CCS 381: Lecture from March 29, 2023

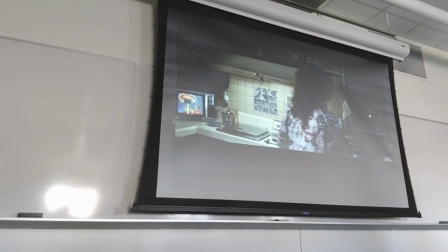22:48 And you see how drastic the changes are right right look at the angles look at the TV and look one second later the camera has moved
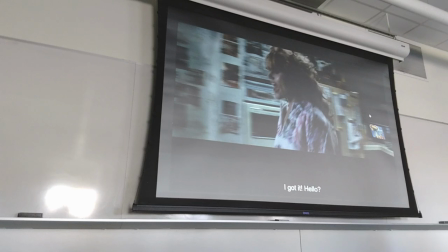22:58 a lot and then another second she's storming through the kitchen so this gives you a sense of the different pace compared to the diner because after all
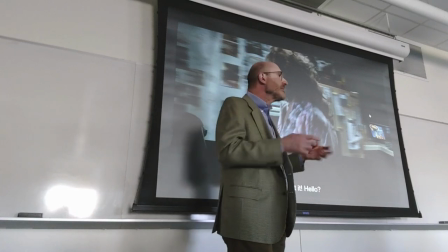23:09 when you compare Thelma to Louise Louise seems to be in control but again then you
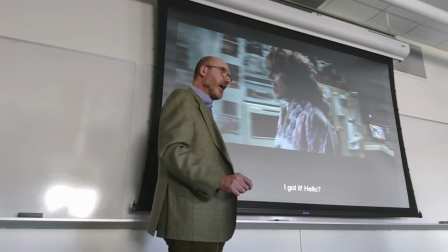23:16 learn that she's trying to control not just her environment her house which is very neat but
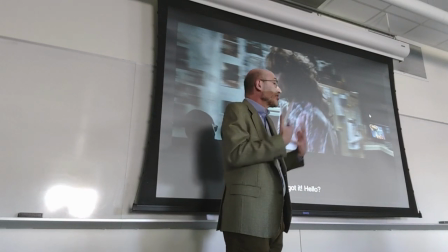23:23 also the demons inside her that's what she's trying to control right whereas
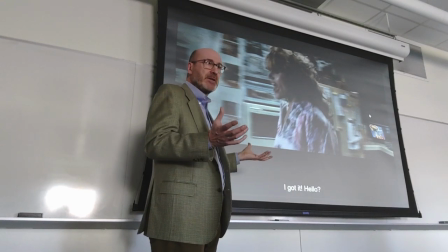23:31 Thelma is more explosive but also more creative and
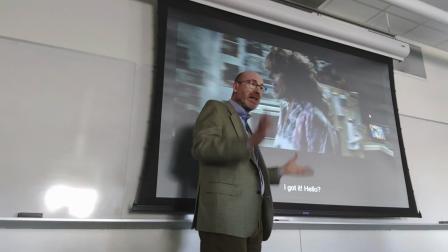23:37 and that's the anticipation of what will happen in the second part of the film where
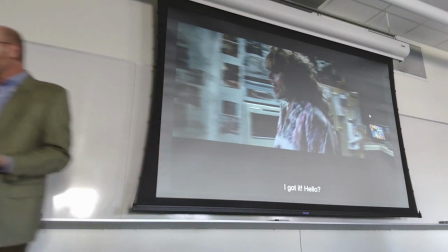23:42 Thelma will be the most expressive of the two characters and
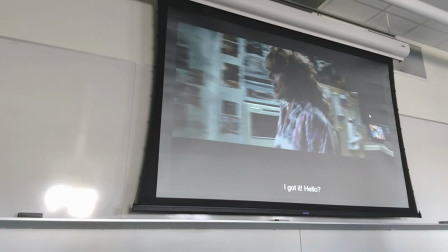23:48 will take the lead spiritually in a way it will be Thelma saying I feel awake, let's not go back, let's continue, right? and again,
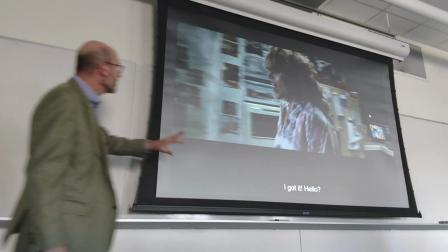24:02 no matter where you look at you see stuff you see stuff attached
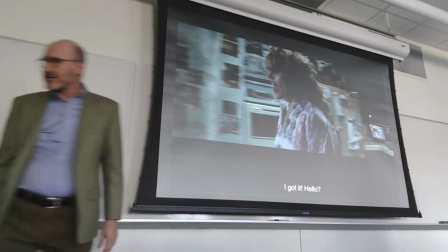24:08 to the cabinets to the walls, etc
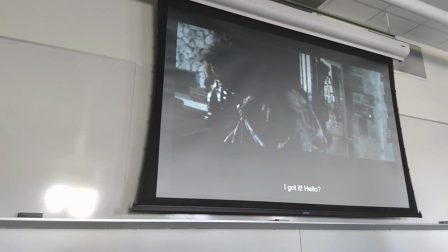24:16 And that's what I was mentioning before,
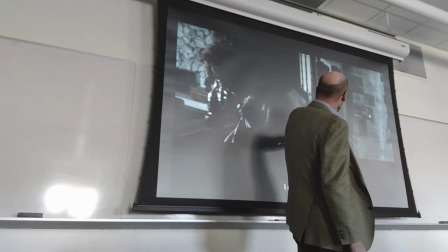24:19 that's the other room with the ladder, with some work that is going on even in the next room.
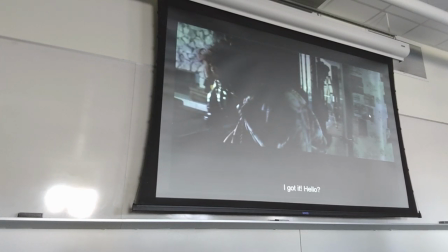24:26 It also gives you a sense of how Thelma's life is incomplete, is a work in progress, right?
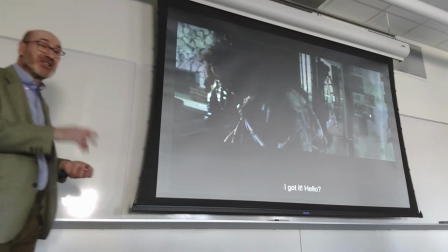24:34 Because as you know, she will tell Brad Pitt, JD, later on that she started going out,
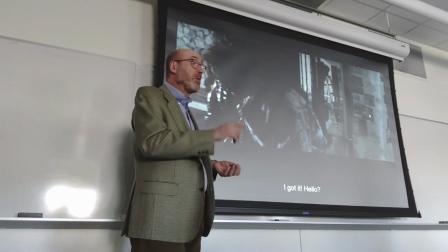24:43 that Daryl and Thelma went out for four years and eventually got married at 18. So she started going out with Daryl at 14, got married at 18.
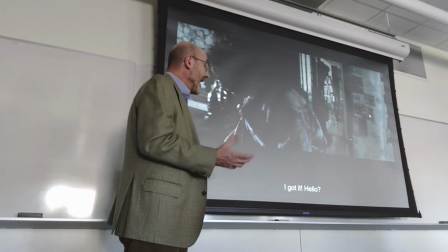24:56 So she didn't have a chance at creating her own life.
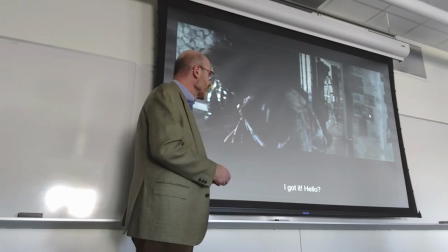25:02 And she will, in fact, also mention to JD how Daryl is the only man she's been with.
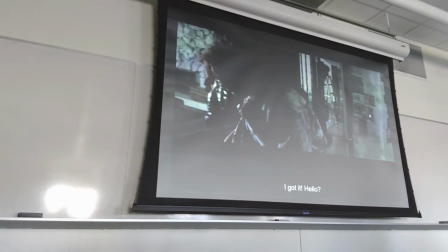25:11 So she hasn't had a chance to experience life.
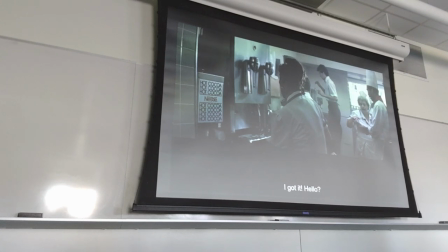25:15 You see back and forth with Thelma. and this time the
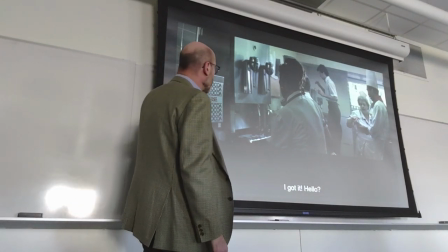25:21 camera will stay for a few seconds with a fixed angle based on the
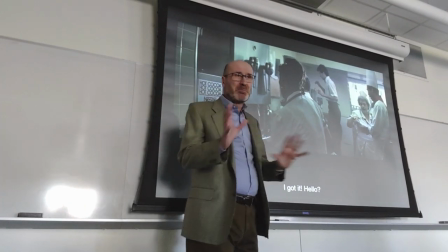25:27 tiles to the left because you have to provide the baseline for the other part of the scene
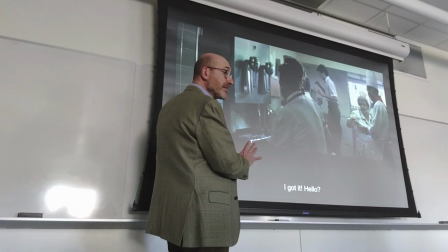25:33 relatively calm in here this time compared to Thelma and Thelma spinning
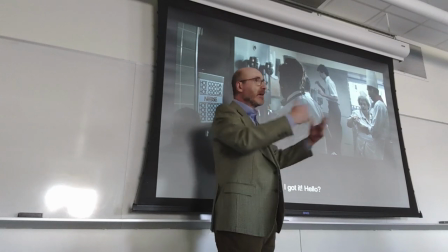25:39 around the kitchen going back and forth eventually serving her husband
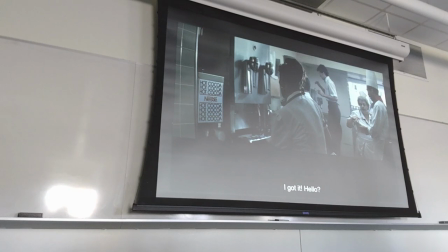25:44 helping him with a bracelet trying to give him coffee justifying her behavior when he calls her for hollering okay so you see how
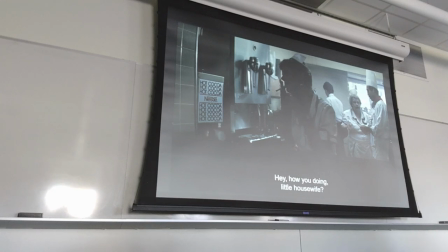26:01 in comparison this scene is less agitated even though people are coming and going
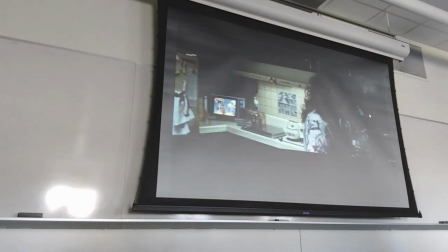26:08 and you go back and once again look at the difference one second makes look at the corner and look how much the camera has
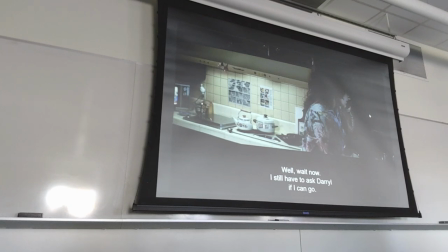26:22 moved the TV is almost out of the frame within one second and once again notice
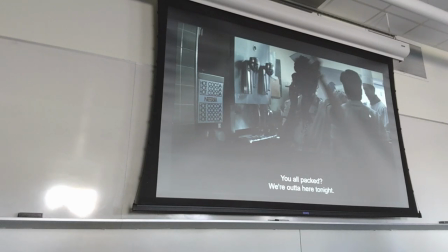26:30 how Thelma is left or center and Louise occupies
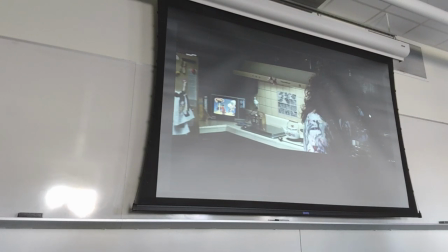26:36 the other side so that you can have this visual representation of a conversation even though they're not metaphorically virtually looking at each other and